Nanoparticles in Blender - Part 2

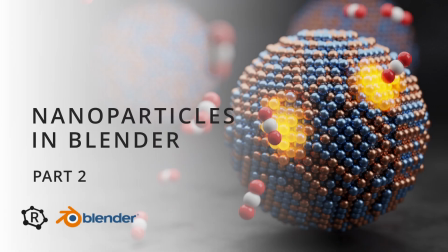0:01 Hi, welcome back to this tutorial series on creating and using procedural nanoparticles in Blender.
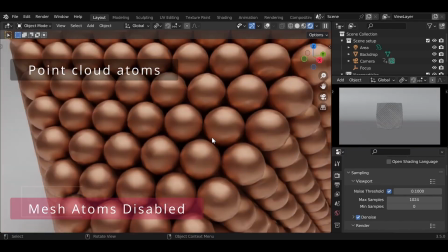0:08 In the previous tutorial, I gave a quick walkthrough of the nanoparticle asset available on Gumroad.
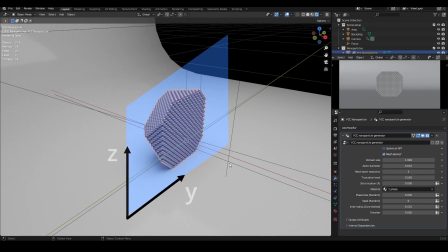0:14 If you missed that, click the link in the description box to go back over part one.
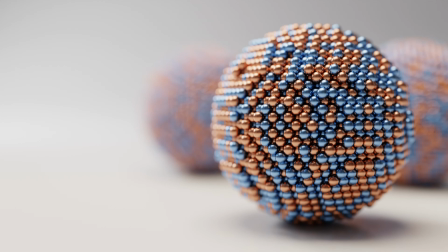0:19 In the second part, we're going to make the scene I used as the thumbnail of the part one video.
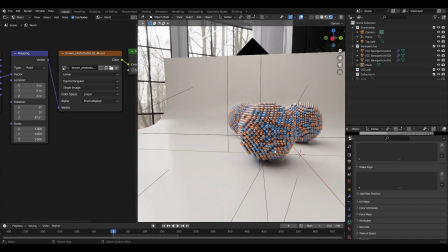0:25 The scene is technically very simple, so I'll focus more on stylistic direction and give some pointers about lighting and image composition.
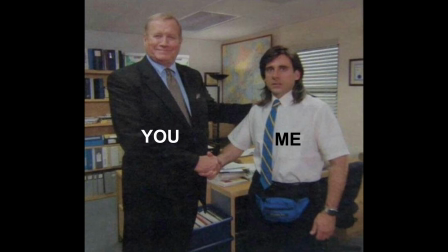0:35 Full disclaimer though, I'm not a professional artist, so all of these are just pointers based on what I like to do and are subject to personal taste.
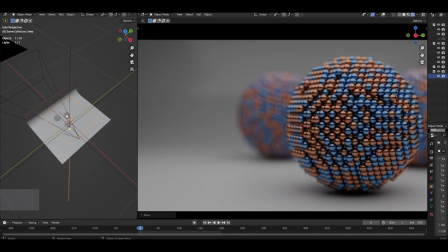0:44 I will be using the Cycles render engine throughout.
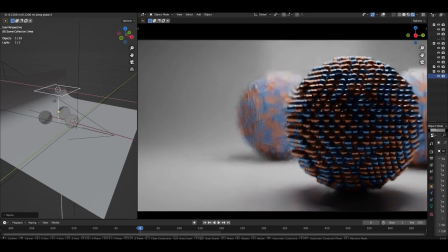0:48 I'm a big fan of how it supports global illumination to light my objects, which is less simple to replicate in Eevee.
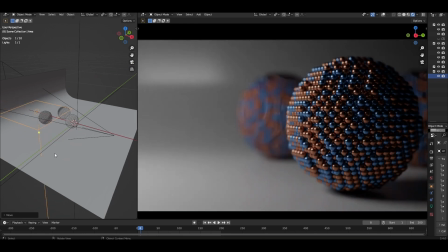0:54 If you do follow along in Eevee, no problem, but the result will look quite different.
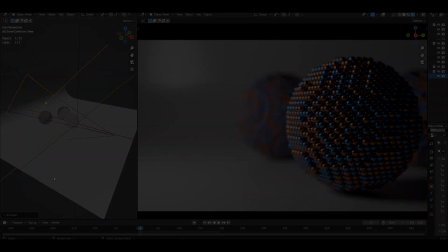1:00 Also, please make sure you have the Node Wrangler add-on enabled.
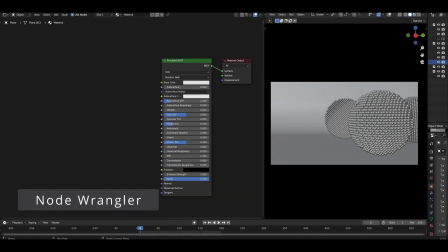1:05 To do so, come to Edit, Preferences,
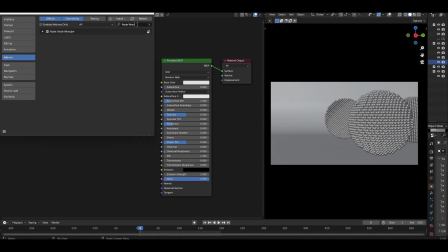1:10 Add-ons, search for Node Wrangler, and select the checkbox.
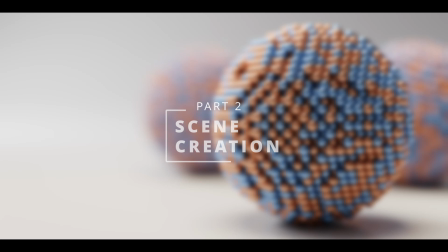1:17 Now that's sorted, let's get cracking. I'll be working directly in the asset file.
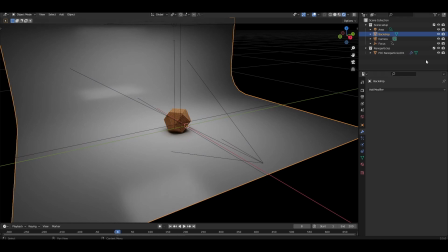1:23 If you're starting from a fresh file with the nanoparticle, you might need to create a backdrop.
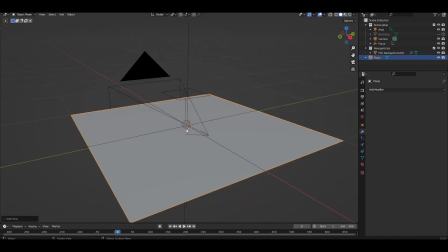1:28 Add a mesh plane, tab into edit mode, select the back edge,
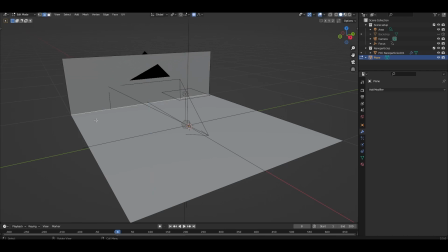1:34 press E then Z to extrude in the Z direction, select the original edge and Ctrl B to bevel.
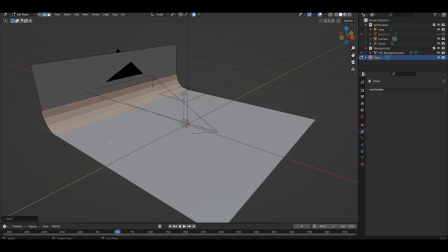1:41 Scroll your mouse wheel to add some bevel subdivisions, tab out of edit mode, right click and shade smooth.
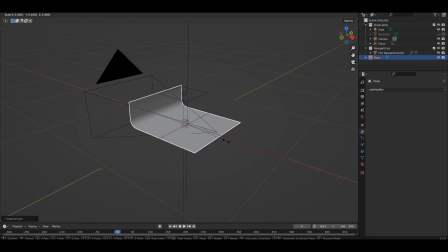1:48 Press S to scale and rescale as needed. Come over to the materials tab and add a new material.
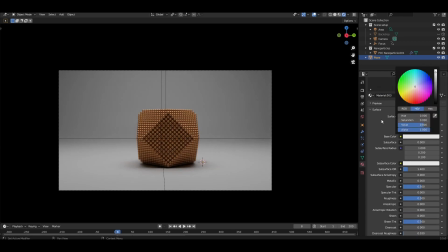1:57 With the default principle BSDF, set the color to white and roughness to 0.3.
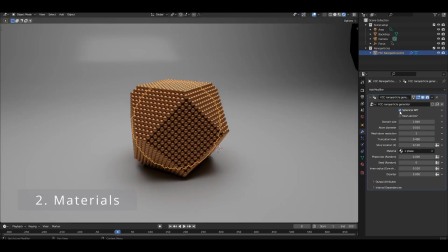2:04 I'm going to use spherical nanoparticles with a two-phase random composition.
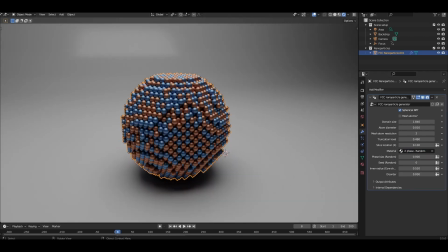2:09 Let's make the atoms a little shinier so that they reflect light from the scene better.
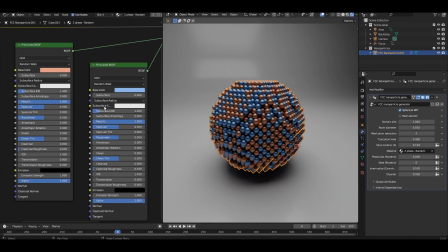2:15 I'm going to drop the roughness down to 0.3 for each phase.
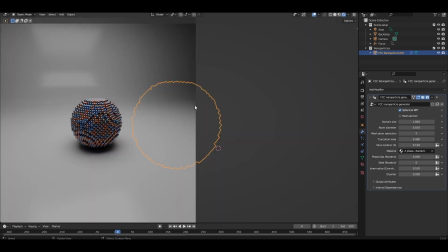2:21 The backdrop that comes with the asset scene is also too reflective, and I want to take out sharp reflections of any lights.
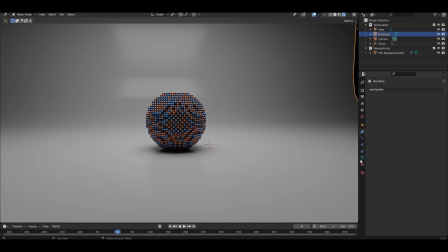2:31 Let's come over to its material settings and also increase its roughness to 0.3. Let's frame our shot around the first nanoparticle. With the render resolution kept at the default setting of
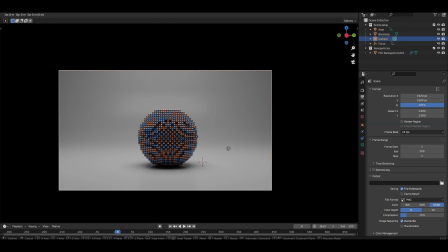2:47 1920x1080, I'm going to position the camera so that the nanoparticle occupies roughly half of the image.
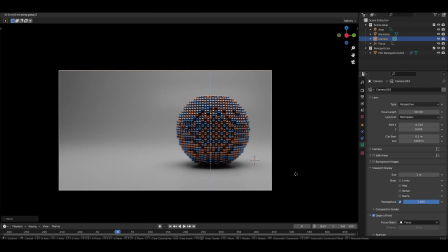2:53 One tip, you could move the camera using G to translate, but if the camera's position only needs small tweaks,
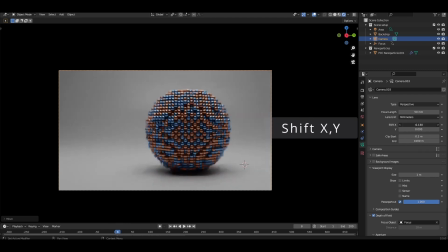3:00 I like to come to the camera properties and use the Shift X and Y settings.
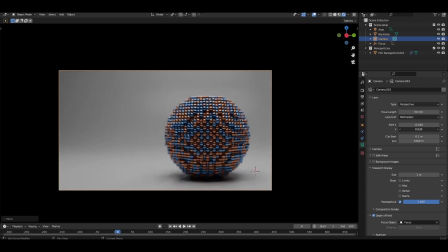3:06 Guides can be useful for composing your image properly. To bring them up, under camera properties, scroll down to Viewport Display, Composition Guides, and enable Center. This splits the image into quadrants. Next, let's add some background nanoparticles.
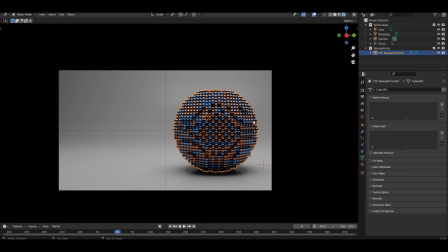3:23 Click the existing nanoparticle, press Shift D to duplicate, and G to translate. I'm going to lock the translation in either the X or Y axis by immediately pressing X or Y on the keyboard and keep the nanoparticles in the same plane as the backdrop.
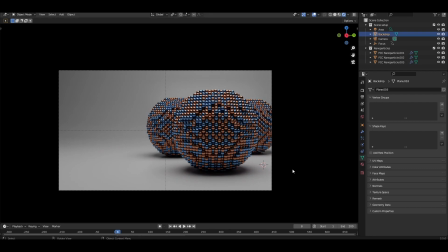3:40 To make it look less obvious that I copy-pasted them, I'll click each copy, press R twice to enable free rotation, and rotate each nanoparticle just a bit.
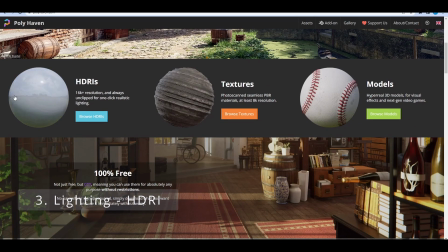3:50 For the lighting, we're first going to add an HDRI to provide a base level of illumination to the scene.
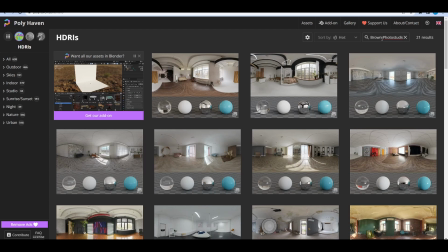3:57 I'm going to use Brown Photo Studio 02, which I downloaded from Polyhaven.